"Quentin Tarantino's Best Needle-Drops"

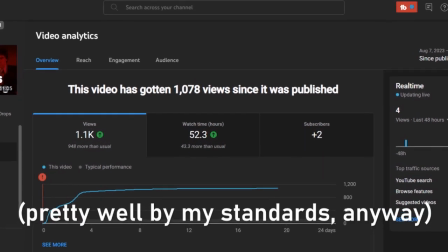0s
My Scorsese Needle Drop video did pretty well, so I'm gonna do like a series, and this week we're looking at Quentin Tarantino.
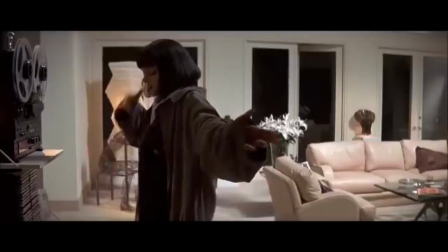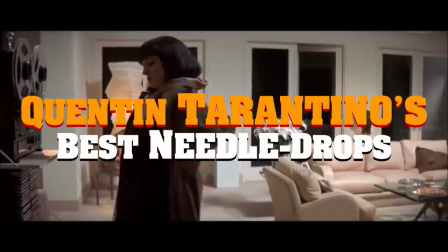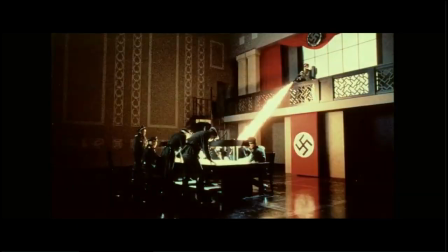18s
Tarantino's music references work for the same reason his film references work. They're deep, deep cuts, and they come from a place of real passion.
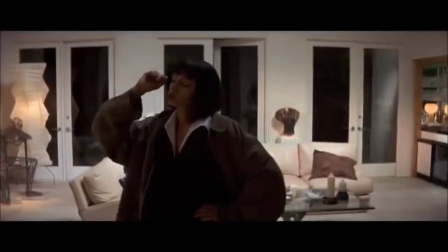26s
He doesn't just use popular songs to score his films. He reuses scores from other films, usually composed by Ennio Morricone,
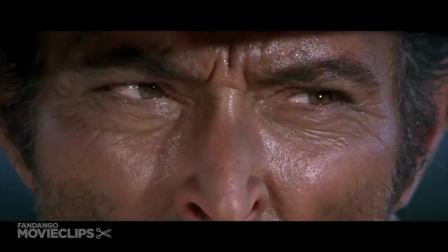33s
and borrows the breathtaking operatic quality that Morricone's music brought to Sergio Leone's spaghetti westerns.
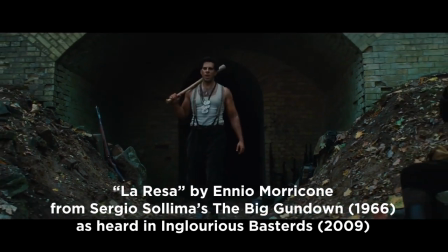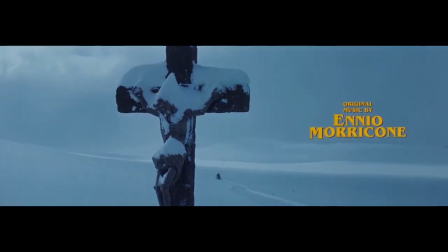48s
For the hateful eight, Tarantino got Morricone himself to write an original score, for which he ended up winning an Oscar.
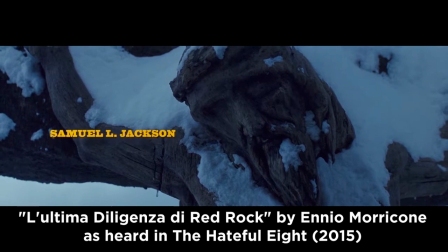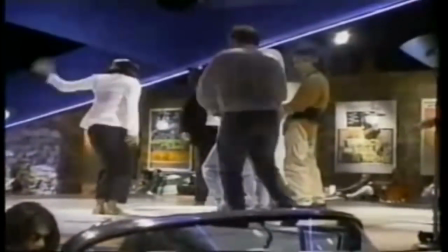62s
But Tarantino's greatest musical legacy is his ability to underscore his scenes with the perfect track from his record collection,
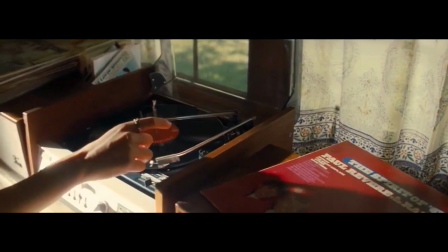69s
so here are the very best needle drops of Tarantino's career.
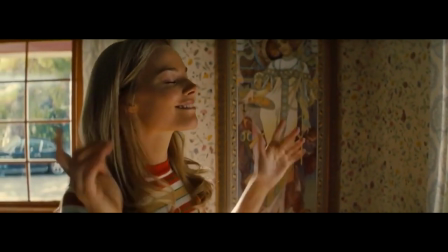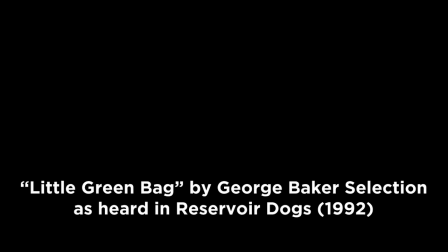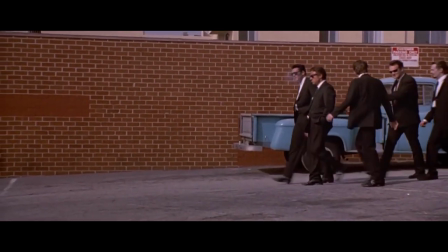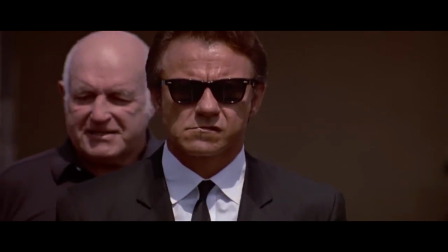92s
This needle drop doesn't go any deeper than pairing a cool image with a cool song, but there's nothing wrong with that when the song and the image are this fucking cool.
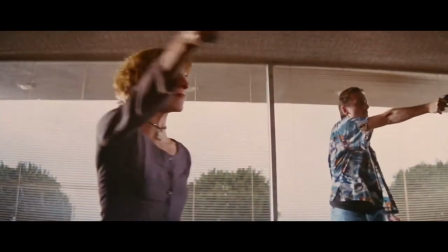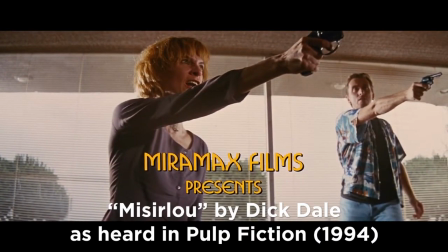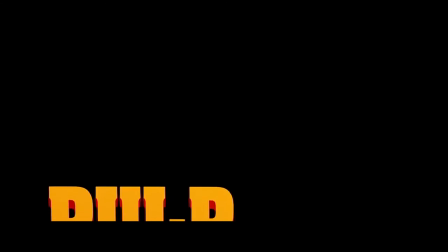118s
Tarantino chose Dick Dale for the opening credits of Pulp Fiction because he deemed surf rock to be the rock and roll version of classic spaghetti western music,
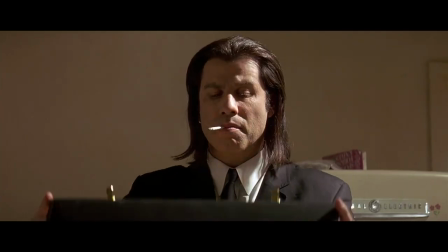127s
and felt that it would set the appropriate mood for his modern, rock and roll, urban spaghetti western.
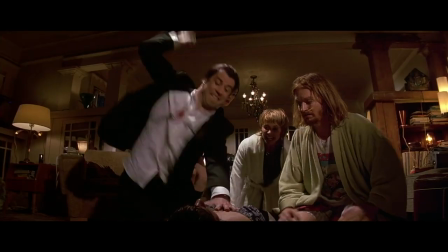132s
And boy was he right.
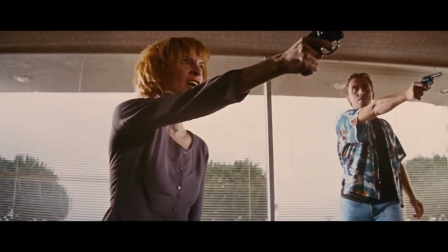138s
I especially love the way the frame freezes right before the needle drop. You can almost feel the actual needle drop.
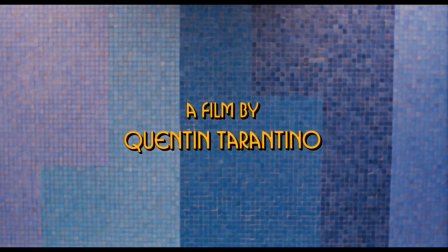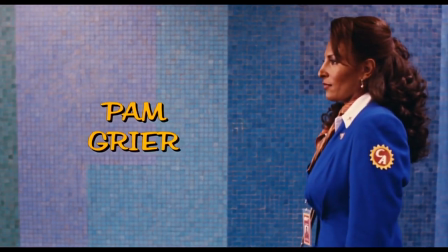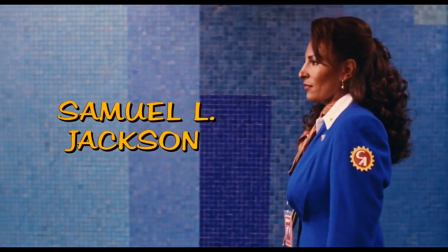159s
In the opening credits of Jackie Brown, the visual of Jackie gliding through LAX teases a quiet,
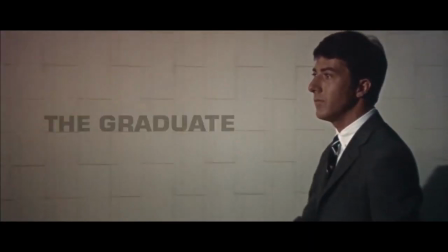166s
soulful movie like The Graduate, which it shamelessly borrows from.
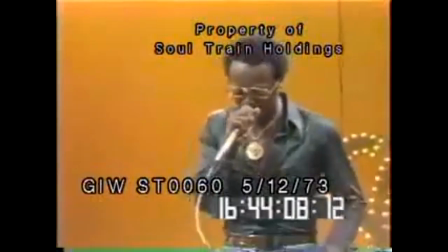170s
But the song, Bobby Womack's theme from across 110th Street, a million miles away musically from The Sound of Silence,
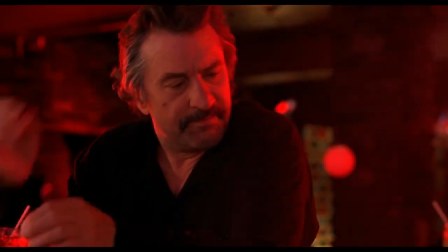177s
establishes the film's groovy, vibrant, blaxploitation-inspired style.
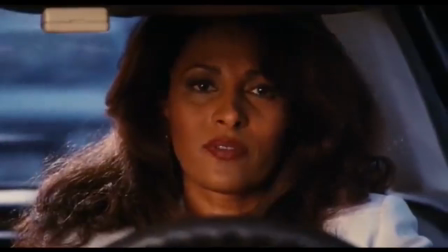181s
The song is also used brilliantly as a bookend in the final scene,
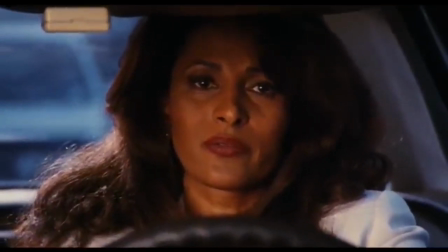185s
it's a much more bittersweet effect than the opening, as Jackie gets away with the money but the love of her life stays behind.
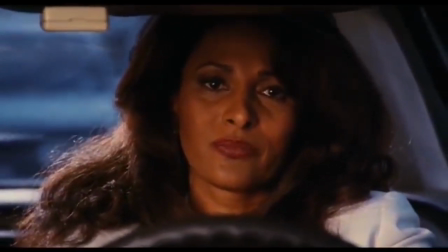192s I'm not saying what I did was alright, trying to break out of the ghetto with a day-to-day fight.
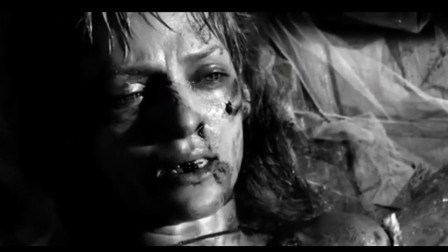203s Well, it's your reason.
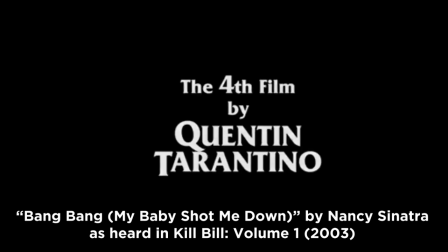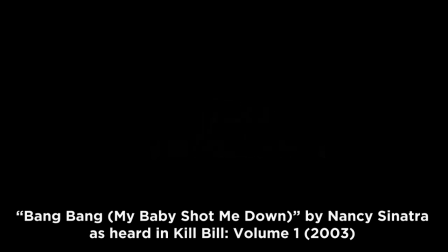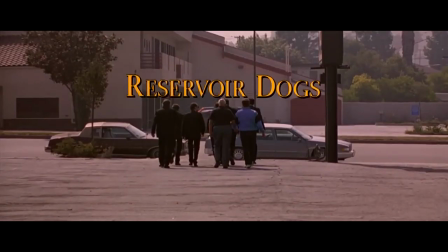219s
Tarantino was 4 for 4 with his song choices in the first 4 opening credits sequences of his career.
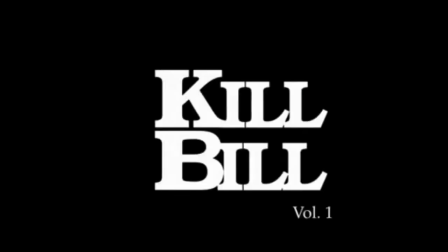224s
Bang Bang My Baby Shot Me Down by Nancy Sinatra in Kill Bill's opening titles has a great lyrical parallel with the story.
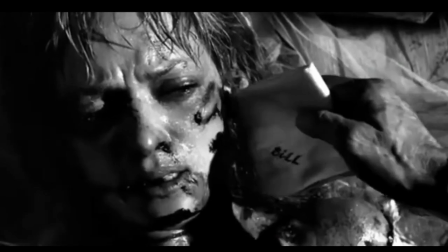232s
Beatrix Kiddo's baby literally shot her down. Her ex-lover Bill shot her in the head on her wedding day.
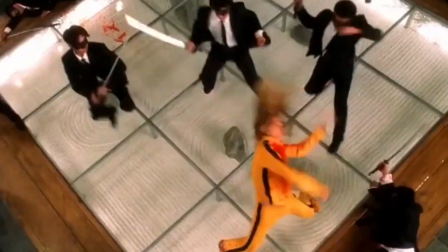237s
Sinatra's lesser known hit gets a high octane action thriller off to a subversively sombre start.
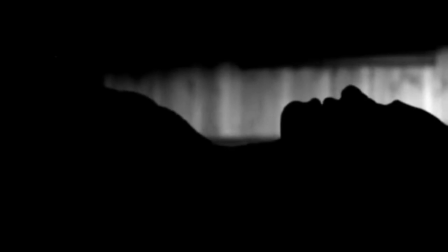243s
During the opening credits, the tragedy of the bride being left for dead really sinks in, to make Kill Bill a bit more contemplative than the average revenge thriller.
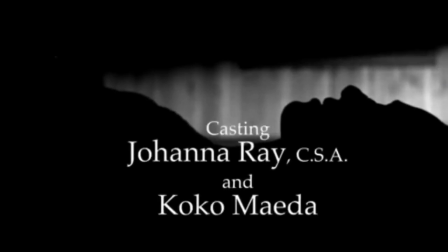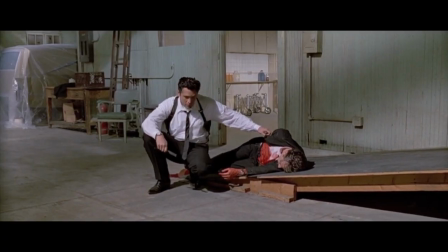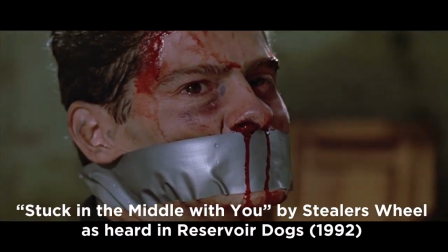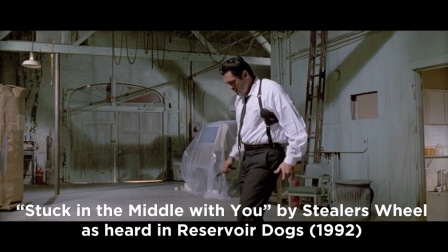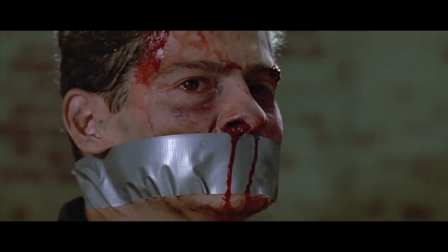275s
The Steelers wheel scene in Reservoir Dogs is what really established Tarantino's penchant for awesome soundtracks.
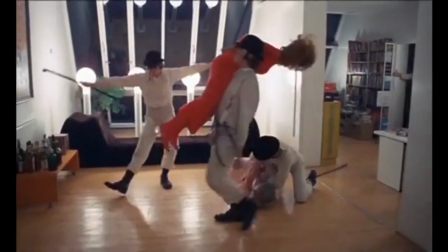281s
This diegetic needle drop harks back to the disturbing singing in the rain sequence from A Clockwork Orange, in
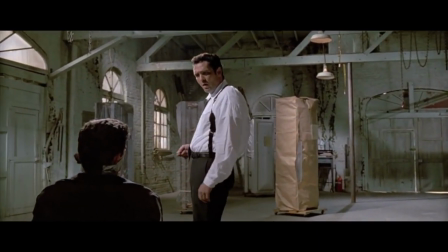293s
that it pairs a whimsical melody with horrific acts of torture,
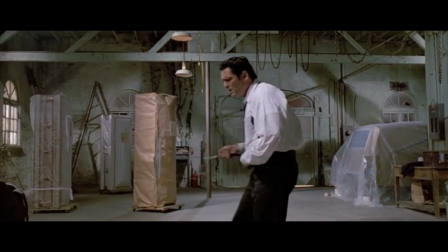296s
and it makes the torturer look even more psychotic as they sing and and dance their way through a brutal assault.
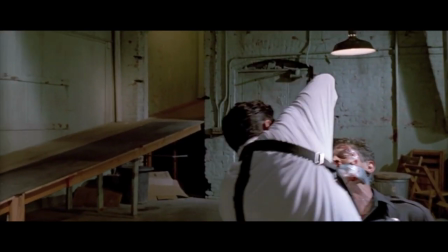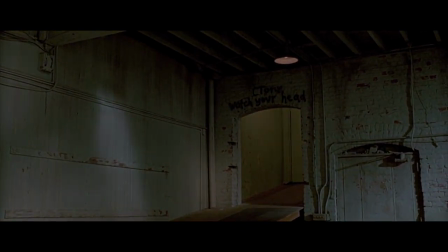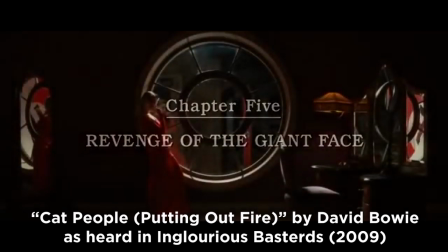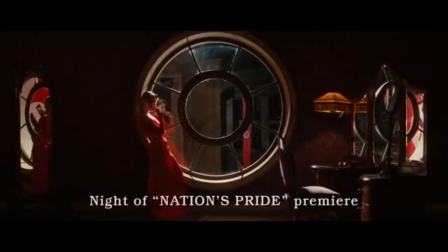323s
Tarantino made better use of David Bowie's Cat People theme than the movie it was written for.
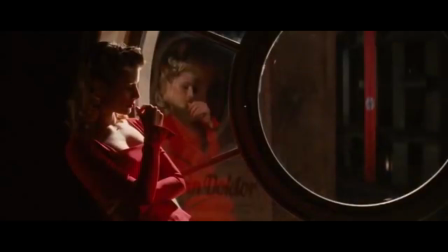328s
Paul Schrader just dumped it in the end credits of Cat People, but Tarantino uses Bowie's brooding guitar licks to empower Shoshanna,
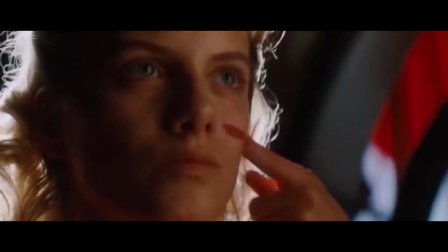336s
as she gets dressed for the premiere, applies makeup like war paint, and prepares to kill Adolf Hitler.
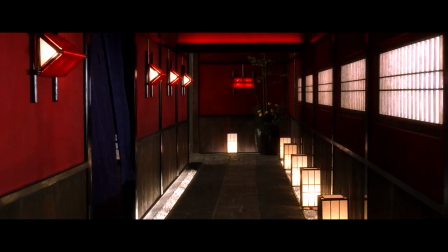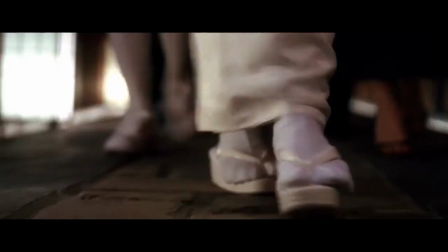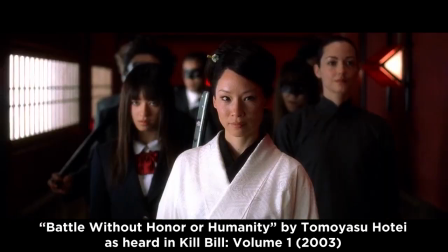Kill Bill's use of the Battles Without Honor and Humanity theme has been named by Tarantino himself as his favorite needle drop of his filmography.
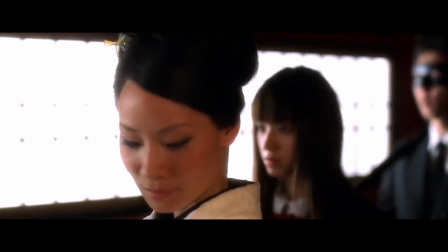364s
Not only does it pair perfectly with the badassness of O-Ren and her crew walking into the House of Blue Leaves in slow motion,
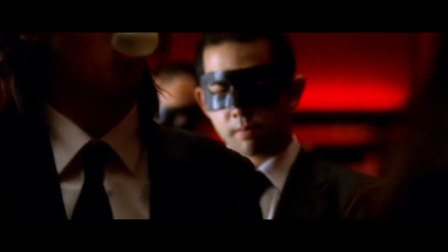371s
it's become truly iconic in pop culture. Playing this song over a slow motion walk has become the go-to way to make a bunch of characters look badass.
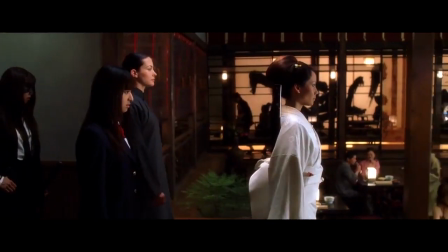379s
The moment was parodied in everything from Team America to Shrek the Third.
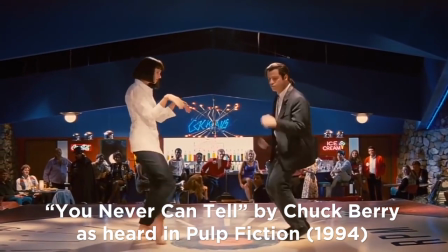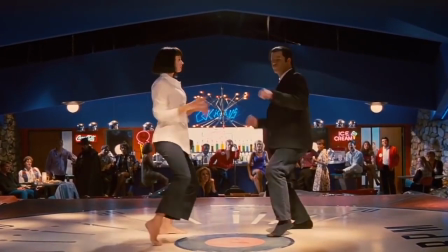394s
At the Jackrabbit Slims dance contest in Pulp Fiction, Tarantino plays You Never Can Tell by Chuck Berry,
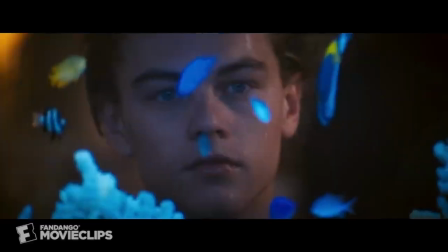400s
a song about two teenagers who are madly in love and decide to get married.
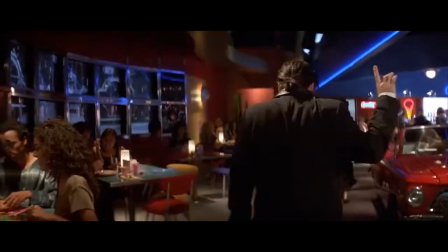404s
Although Jackrabbit Slims is a 50s themed restaurant and You Never Can Tell is from the early 60s, it's still the perfect choice for this scene.
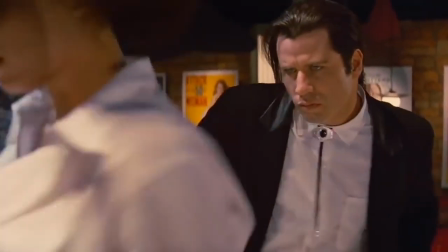411s
It captures the romantic tension fizzling between Vincent and Mia, and the dance is like a physical expression of that
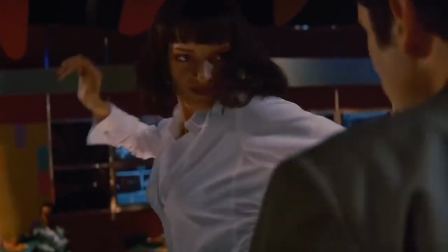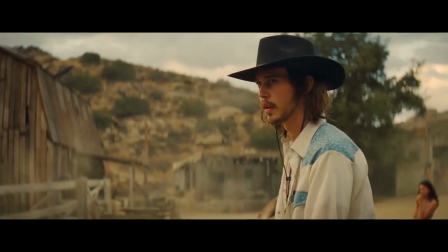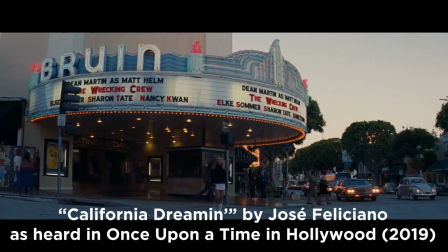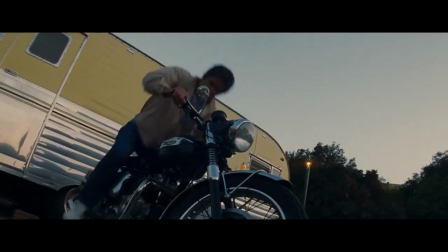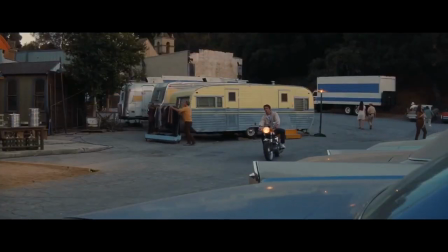446s
Jose Feliciano's sad, sobering cover of California Dreamin' plays over the Calm Before the Storm montage in Once Upon a Time in Hollywood,
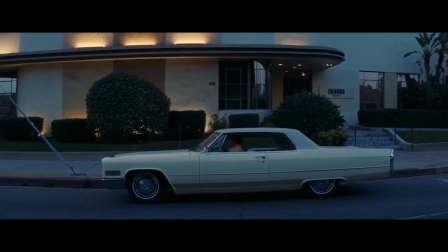454s
and it perfectly encapsulates the movie's bittersweet nostalgia for an era of the
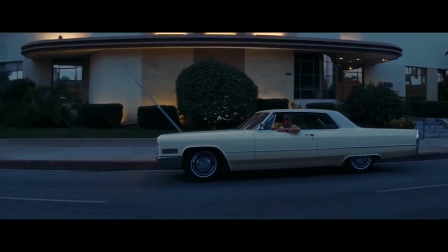459s
film industry and an era of American society that was about to end with a horrific, earth-shattering mass murder.
Yeah, but you can't get new stuff on records.
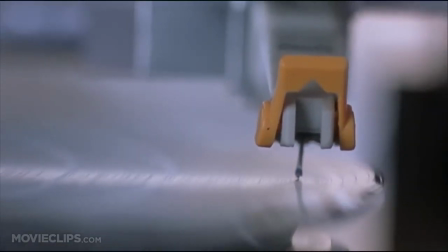471s I don't get new stuff that often.
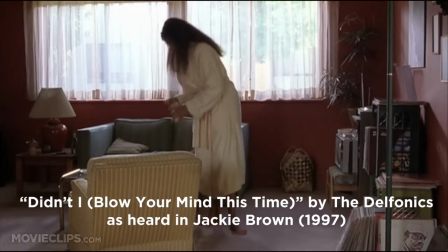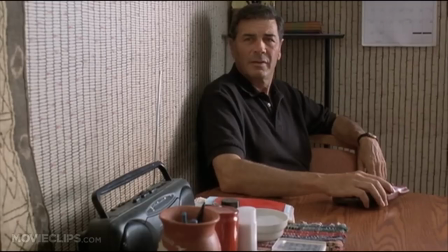479s
Jackie Brown has a literal needle drop when Jackie plays Didn't I Blow Your Mind This Time by the Delphonics for Max.
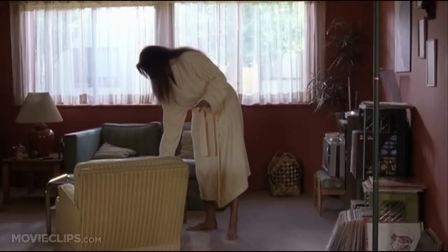486s
Tarantino doesn't just use the song to underscore this heartwarming romantic scene.